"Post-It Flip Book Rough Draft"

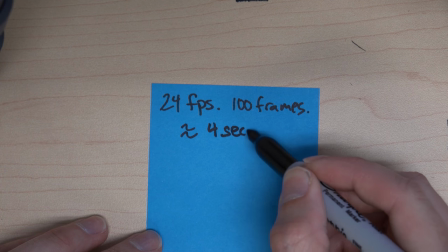[0:00]
There are a couple of considerations to keep in mind.
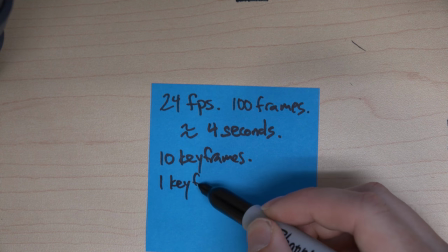[0:04]
First off, a post-it note has 100 sheets in it, and at 24 frames a second that's about 4 seconds.
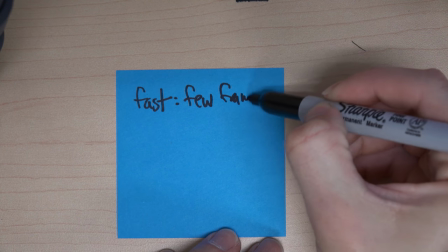[0:11]
You have 10 keyframes, so that means that once every 10 frames you're going to have a keyframe.
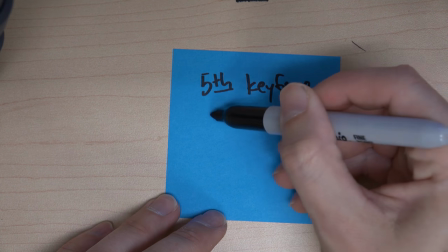[0:16]
If you want to go fast, you use fewer frames. If you want to slow it down, you use more frames.
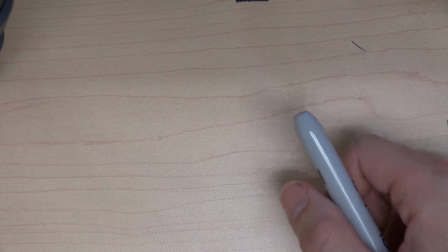[0:23]
So we're going to put our 5th keyframe at around 40 or 45 and decelerate our object.
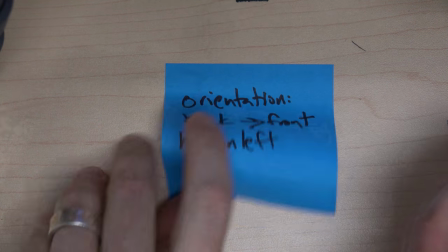[0:27]
and then we're going to go from back to front because it's a flip book and you're going to be holding it on the left so that's what you have to keep in mind so first you're going
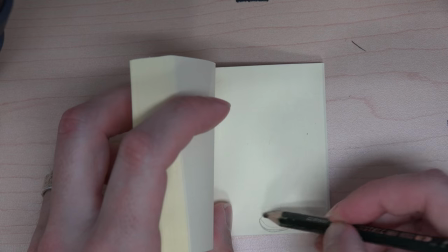[0:34]
to draw your first frame skip a few pages and then draw your second keyframe so I think I've skipped eight
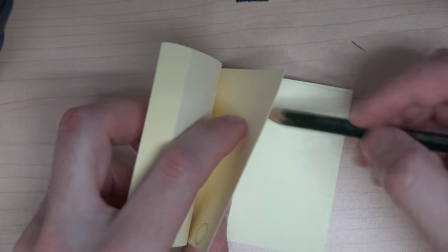[0:40]
pages here then I'm going to go right in between them and kind of start filling in the gaps
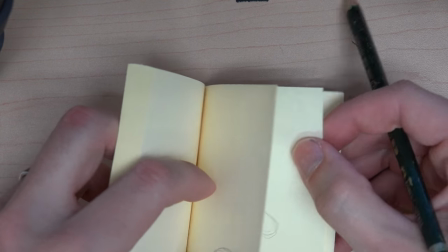[0:47]
leaving a couple of blanks in between and then I'm going to go in between those and fill them
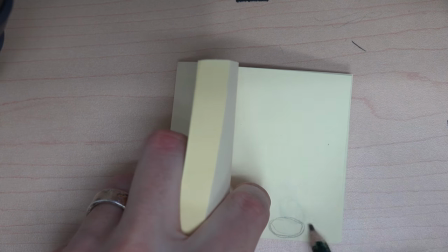[0:52]
now one of the issues hits where you kind of develop some motion and then you realize that you
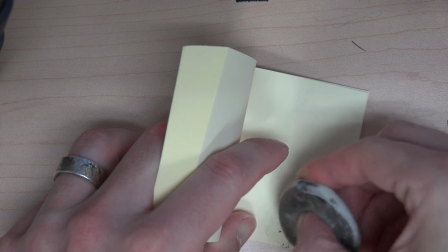[0:56]
hit your keyframe wrong so with the way we're doing it you can just kind of adjust
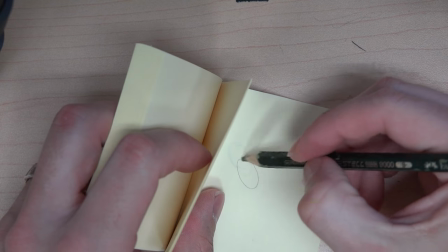[1:01]
that and it's no big deal and other sort of situations you may want to
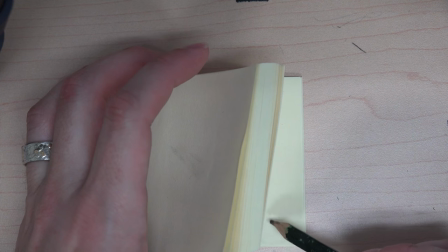[1:08]
readjust everything done so that you can absolutely hit your keyframe so
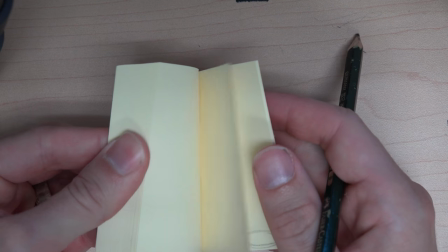[1:13]
another thing to keep in mind is that objects as
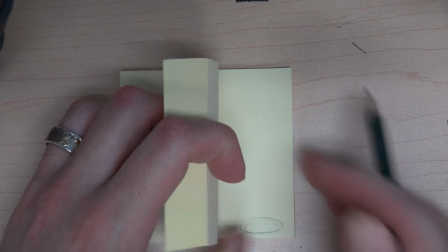[1:19]
they move may change their shape so I've chosen sort of a ball kind of shape but I'm
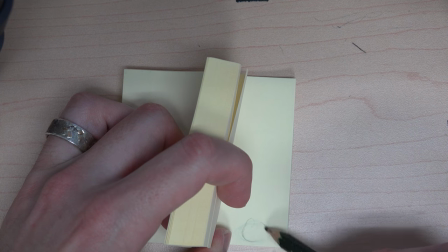[1:25]
gonna make the ball squish and flatten as it kind of hits certain areas and
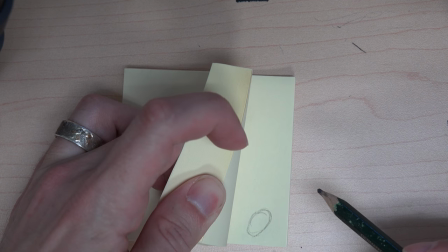[1:30]
then make it extend out and seem to move in a sort of more lively way.
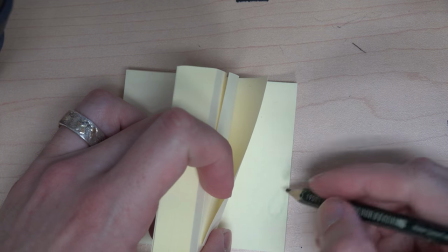[1:37]
So as it hits corners, it's going to compress and expand as if it's kind of a more putty-like substance.
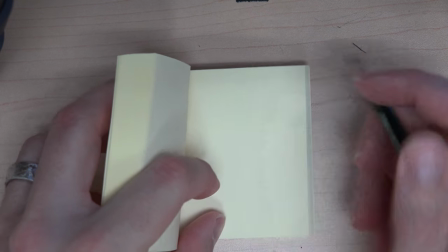[1:46]
So when I test it out, you can kind of see that it has this moment where it hits the bottom, compresses, and then elongates again as it goes up.
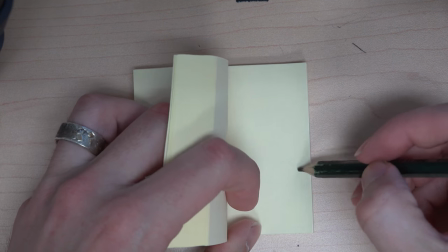[1:53]
Then I'm going to And then I'm going to work my way back towards that keyframe.
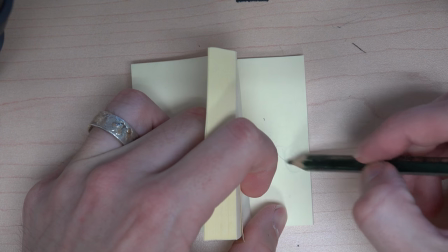[2:00]
And here at the crest, it's not going to expand or contract,
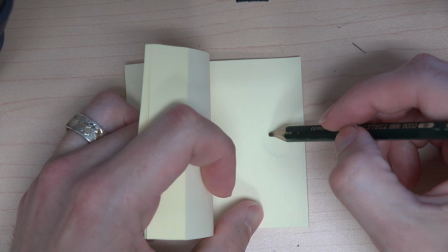[2:04]
it's just going to become more round and become an actual ball shape as it
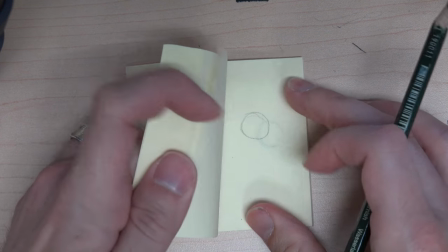[2:09]
kind of reaches the peak of its motion before it comes down.
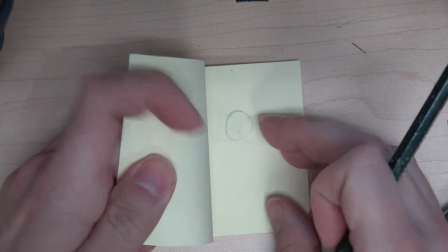[2:15]
And again, I'm readjusting the keyframe to kind of match what I've done.
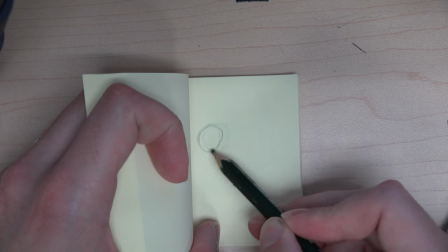[2:22]
and then I'm going to go on and add a few more frames just to kind of complete that motion up at the apex.
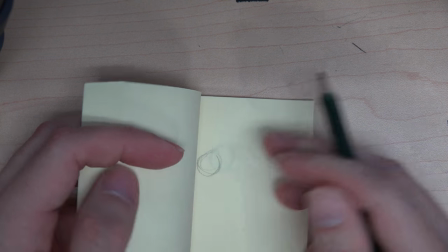[2:29]
I'm going to go back and I'm going to hit my keyframe for when it's going to hit the left edge and work my way there frame by frame.
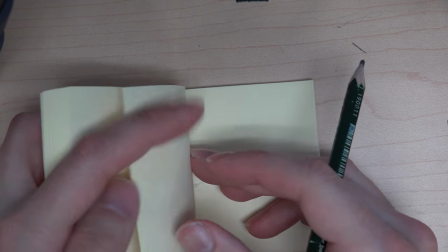[2:37]
And this is kind of a first draft of an animation. You can probably go back and refine this and you probably should.
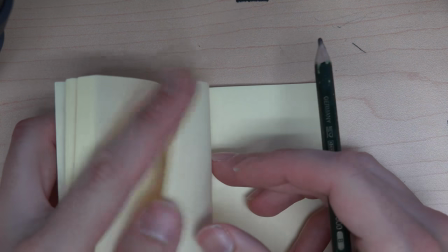[2:46]
So we're just using pencil, we're sketching loosely, sketching lightly, and moving fairly quickly.
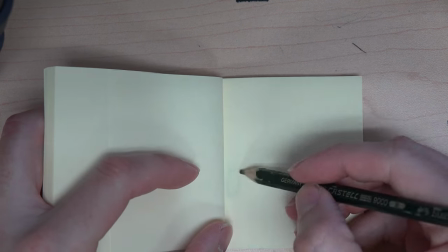[2:51]
This video is only sped up at double speed. So one of the things to keep in mind about working with a flipbook is that
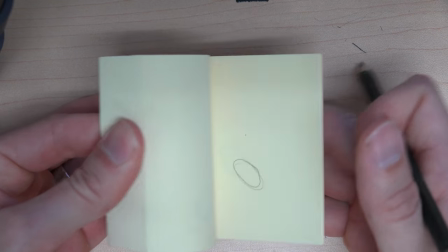[3:01]
you can pretty easily separate that page. If you have a high volume stapler, it would be really good to actually staple that side.
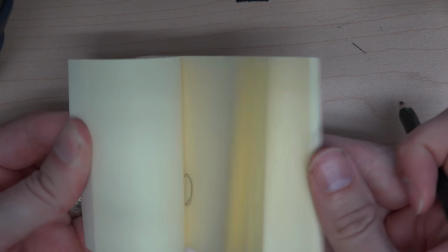[3:08]
So now we can see that we're getting kind of a decent bit of animation going.
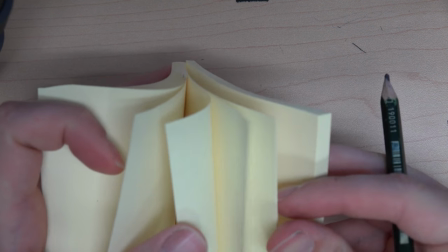[3:13]
We've got a couple of seconds done. Next we're going to throw out a keyframe and then fill our way towards that.
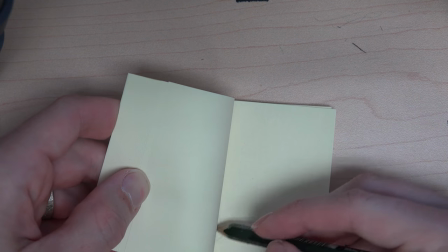[3:24]
So this is pretty simple stuff.
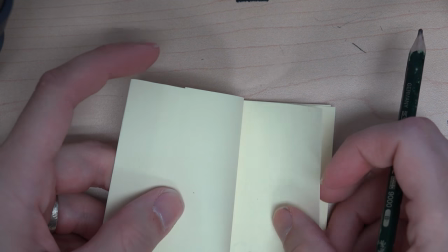[3:27]
You don't have to be too perfect with it at this stage and I recommend not doing anything too complicated.
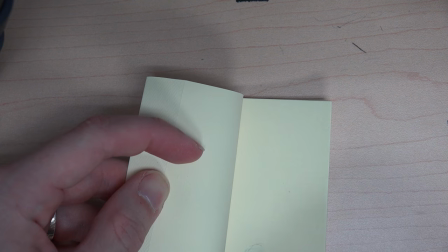[3:36]
If you bite off more than you can chew then your animation is not going to turn out the way that you want.
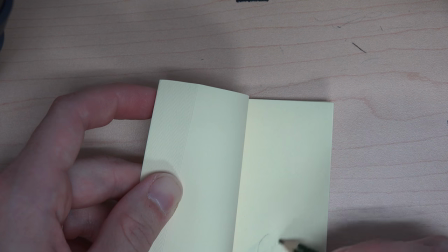[3:41]
I think one of the best exercises you can do is just make a ball roll around and bounce.
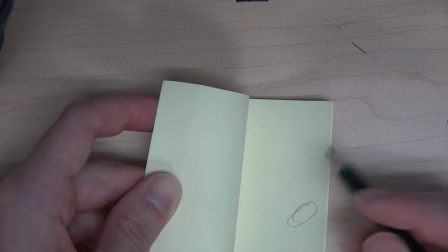[3:47]
Another one that a lot of people have done is sort of a trampoline kind of a thing.